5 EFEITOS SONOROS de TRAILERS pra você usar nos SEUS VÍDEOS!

Os impactos são muito usados em transições, quando entra um elemento na tela, e também quando rola uma explosão, ou então alguém, sei lá, dando um soco, batendo a porta de um carro, enfim. Os impactos estão aí para fazer os sons de batidas ficarem mais intensos.
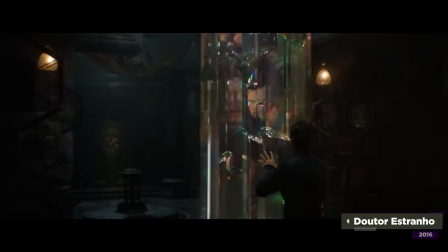There's a strength to him, but is he ready?
Agora, pra gente aplicar os efeitos de impacto, tem alguns segredinhos legais.
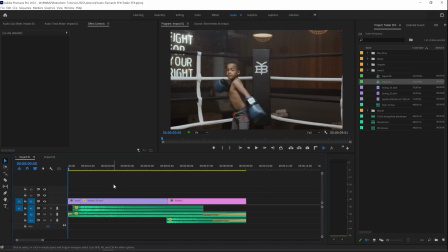Depois que você baixou os efeitos sonoros lá na Envato Elements, eu vou te mostrar que você pode aplicar ele de duas formas. Aqui nessa cena, eu tenho dois impactos. Esse áudio aqui do meio, ele é só um som ambiente, olha só.
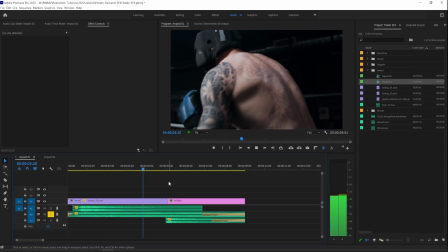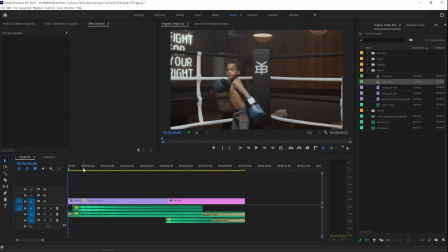Você viu como não tem peso nenhum? Mas agora, quando a gente adiciona os impactos, bem no momento onde a gente tem um cutting action, né, um corte no meio da ação,
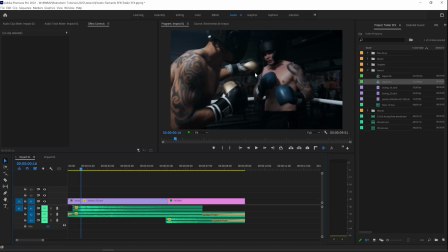olha só, que conecta aqui esse jovenzinho dando um soco e depois um profissional batendo no outro boxeador.
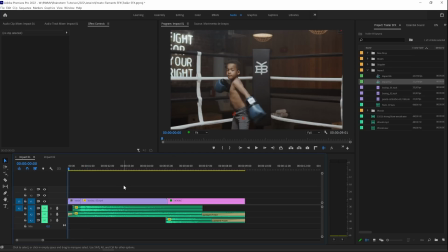Quando a gente põe um impacto nisso aqui, essa parte passa a ter um peso diferente.
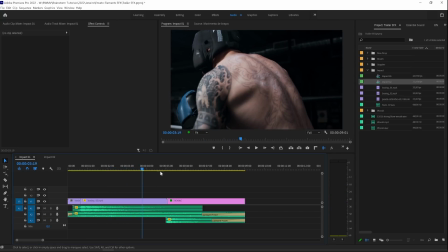A mesma coisa com a entrada do título final, dá uma olhada.
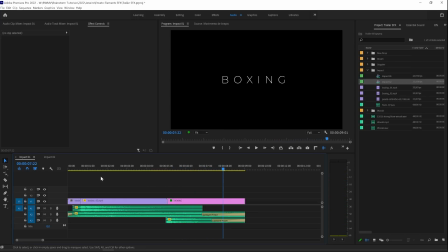Tudo isso só adicionando impactos. O filme final fica assim.
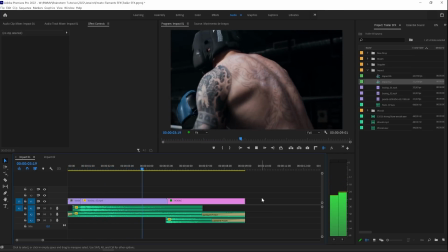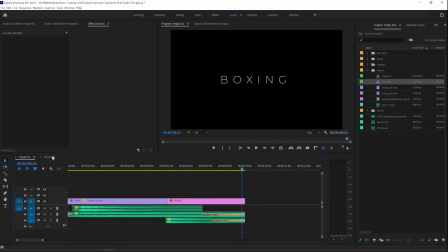Mas dá pra gente usar impactos em movimentos de objetos na cena.
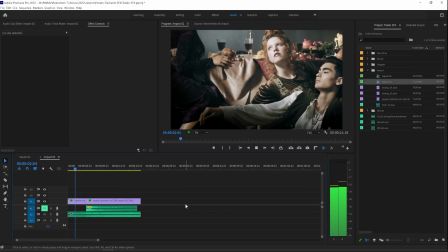Por exemplo, nesse vídeo, a gente vai conseguir ressaltar o olhar da nossa personagem. Algo meio misterioso, né? Com o impacto fica assim.
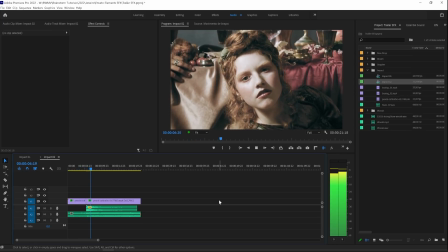Legal. Já o terceiro efeito sonoro é assim, usado em praticamente todos os trailers. Eu duvido você achar um trailer que não tem esse som. Eu gosto até do nome dele. Em inglês eles chamam de Bram. Por quê? É justamente esse som super característico que ficou muito famoso com os trailers dos filmes de ação, principalmente do Michael Bay.
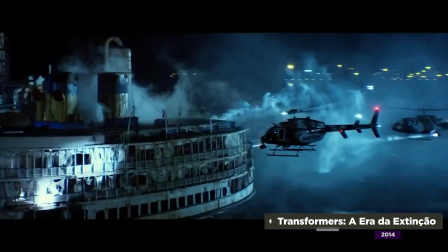A new era has begun. The age of the Transformers is over.
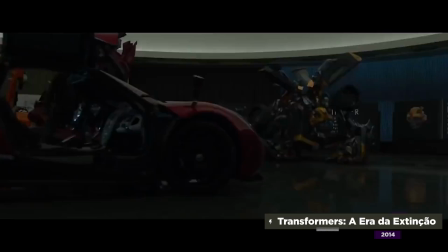Don't you get it?
Esse som é muito usado quando vai entrar um texto em cena, quando vai entrar um logotipo, ou então quando vai ser feita uma revelação. De repente vai revelar o vilão, vai revelar o super-herói, e a gente também pode usar isso nas nossas produções.
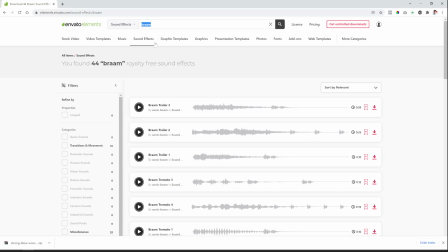Pra usar esse efeito, eu literalmente pesquisei por esse nome lá na Envato Elements, o Bram. Escolhe o que você achar mais legal.
Audio Jungle. Audio Jungle. Audio
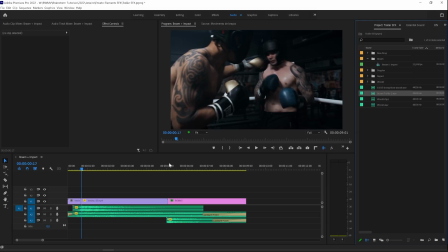Jungle.
Tipo esse aqui, traz ele pro Premiere e veja como ele fica bem bacana pra incrementar os impactos.
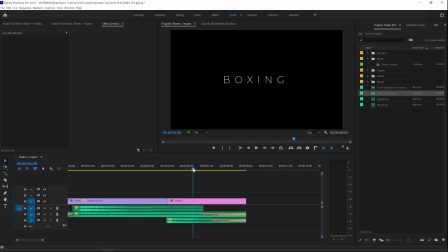Vou usar isso principalmente aqui, ó, no momento em que entra o nosso título final.
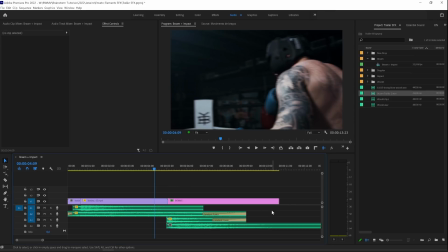Se liga, trouxe ele pra cá, sincronizei, vou até aumentar a duração dele, vou diminuir o volume do impacto também, e olha só como fica.
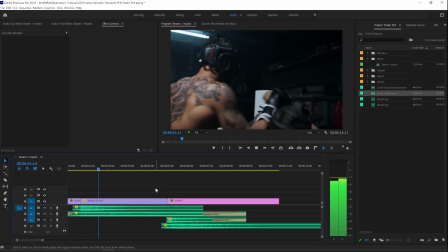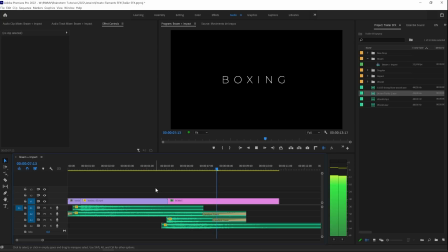O legal desse som é que ele tem uma continuidade que dá um pouco mais de ar e de atmosfera aqui pro restante do seu título. Então, usar ele com títulos é a melhor opção. O quarto efeito sonoro é o bass drop. Ele é bem parecido com o impacto, mas ele entra justamente em momentos onde a gente quer acentuar uma transição para slow motion ou fazer um speed ramp. O que que é isso? Quando o vídeo tá rodando aqui em velocidade normal e de repente acontece alguma coisa que tudo fica em câmera lenta. Isso foi muito usado em Matrix, por exemplo.
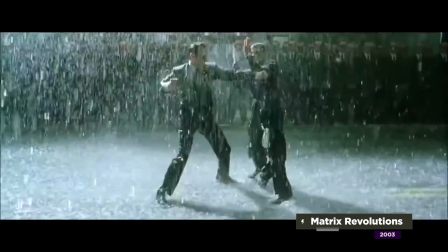Mas é óbvio, isso também rola muito em trailers, dá uma olhada.
How do you know your team's strong enough?
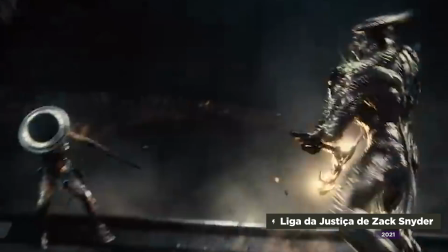If you can't bring down the charging bull and don't wave the red cape at it.
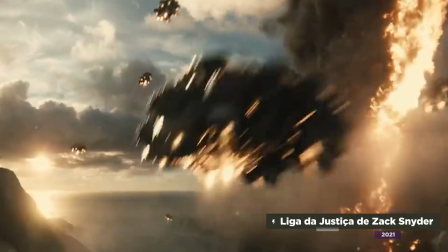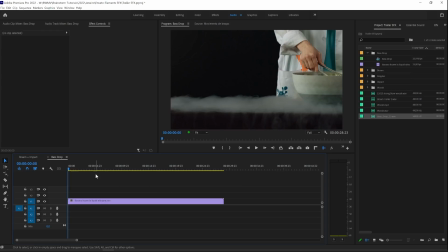E quando a gente vai aplicar isso nos nossos vídeos, fica desse jeito. O mais difícil do bass drop não é nem colocar o efeito sonoro, é você criar o speed ramp.
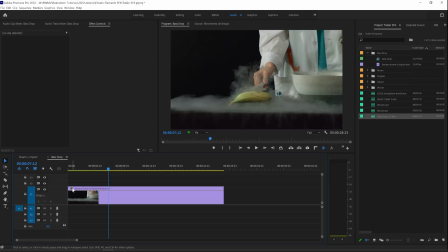Pra fazer isso, você vai ter que abrir aqui o seu vídeo, clicar com o botão direito nessa caixinha cinza, vir em Time Remapping Speed, e agora a gente tem o controle de velocidade do clipe. Você vai procurar pelo momento em que você quer que esteja tudo em velocidade baixa, vai segurar a tecla Ctrl e clicar para adicionar um keyframe.
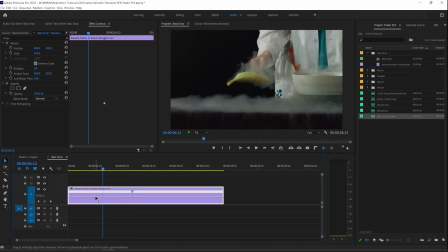Aqui no meu caso, esse vídeo ele tá completamente em câmera lenta, então eu vou ter que aumentar a velocidade dele antes desse keyframe. Se o seu vídeo estiver em velocidade normal, você não precisa mudar nada nessa linha, tá bom? Então, ó, vou aumentar a velocidade.
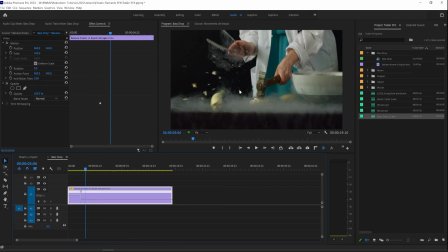E aí, daqui em diante, né, do keyframe em diante, se o seu vídeo estiver na velocidade normal, você vai ter que diminuir ele para cá, ó. Diminui aqui essa linha, pode puxar aí para mais ou menos 50%. Como o meu vídeo já estava em câmera lenta, eu não preciso fazer isso.
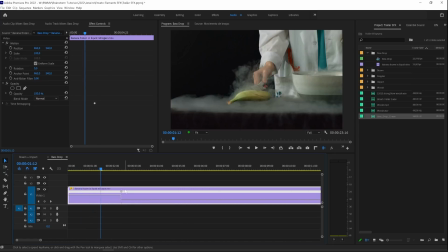Vou fazer só um pouquinho, na verdade, só em 80%. E aí, se você quiser dar uma suavizada, você pode clicar aqui nesse keyframe e arrastar ele para direita, porque aí ele vai dar uma desacelerada em vez de só entrar em câmera lenta do nada. Olha só o resultado como ficaria.
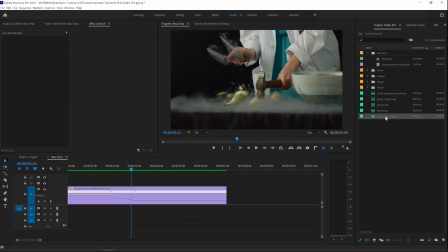E aí é só você sincronizar o seu bass drop. Perceba como o bass drop tem outro impacto aqui na frente, né? Então, esse daqui seria o momento da gente voltar o vídeo para velocidade normal.
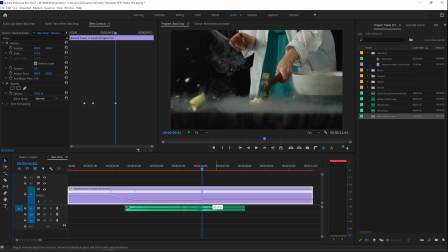Você pode criar um outro keyframe aqui e nessa linha da frente você sobe ele até a velocidade correta.
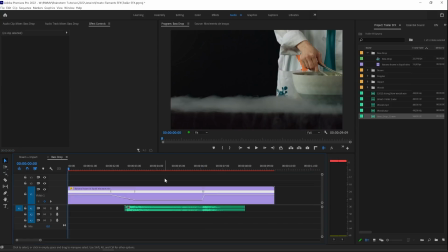E aí o seu vídeo fica assim.
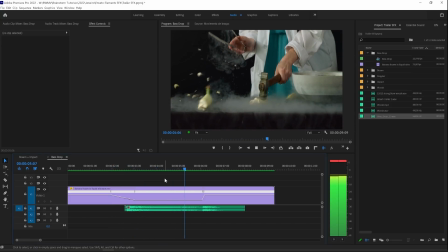Viu só que bacana? E o quinto efeito sonoro é um que pouca gente conhece e pouca gente usa, porque os usos são bem restritos, né? Eu tô falando do som de drone, ou efeito Doppler. Esses sons são muito usados no clímax de uma cena, né? Quando tem tanta coisa acontecendo e vai rolar um corte que vai entrar, sei lá, o título do filme, ou vai entrar mais um texto de apoio.
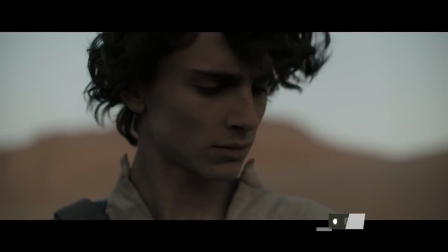É sempre usado no clímax, né? Fica mais ou menos assim nos trailers.
Where the fear is gone, only I will remain.
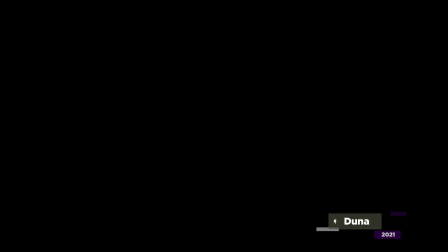Na hora da gente usar nas nossas produções, nós podemos usar da seguinte forma.
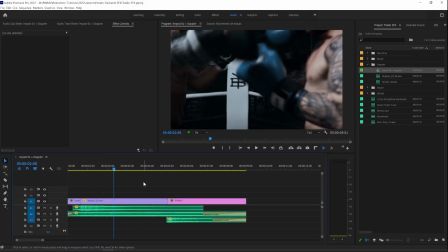Eu gosto muito de usá-lo para causar uma sensação de confusão ou então de algo grande está prestes a acontecer.
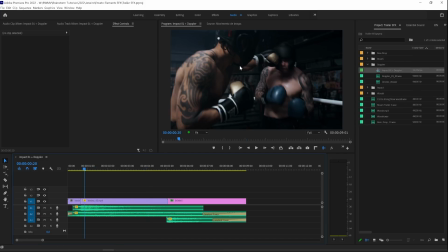Aqui no caso, a gente pode usar esse som bem aqui depois dessa pancada que o boxeador acerta no outro, né? Vou trazer aqui o meu Doppler Effects e olha só como é que fica.
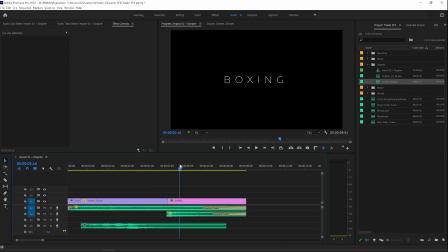E já o efeito de drone eu gosto de usar junto com títulos. Olha aqui. Viu só como dá um peso? Olha como fica o nosso vídeo final.
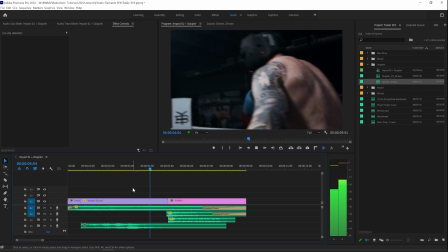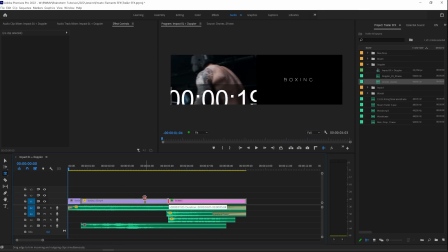Talvez eu até cortasse isso daqui um pouquinho mais, ó. Traria esse título mais pra cá, junto com os efeitos, obviamente.
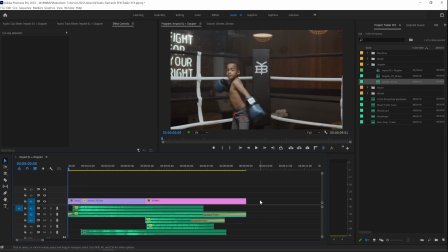E aí ficaria assim.
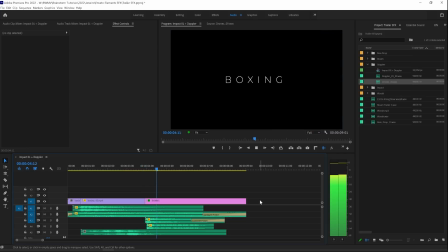Mas e aí, qual desses 5 efeitos você mais curtiu? Dá uma olhadinha na Envato Elements, o link pra acessar o site deles estará aí na descrição, porque lá você vai encontrar todos esses efeitos sonoros e muito mais na sua assinatura ilimitada. Aí na tela tá aparecendo mais 2 vídeos pra você continuar assistindo aqui no nosso canal, fechou? Eu vou ficando por aqui, um forte abraço a todos e até a próxima. Tchau!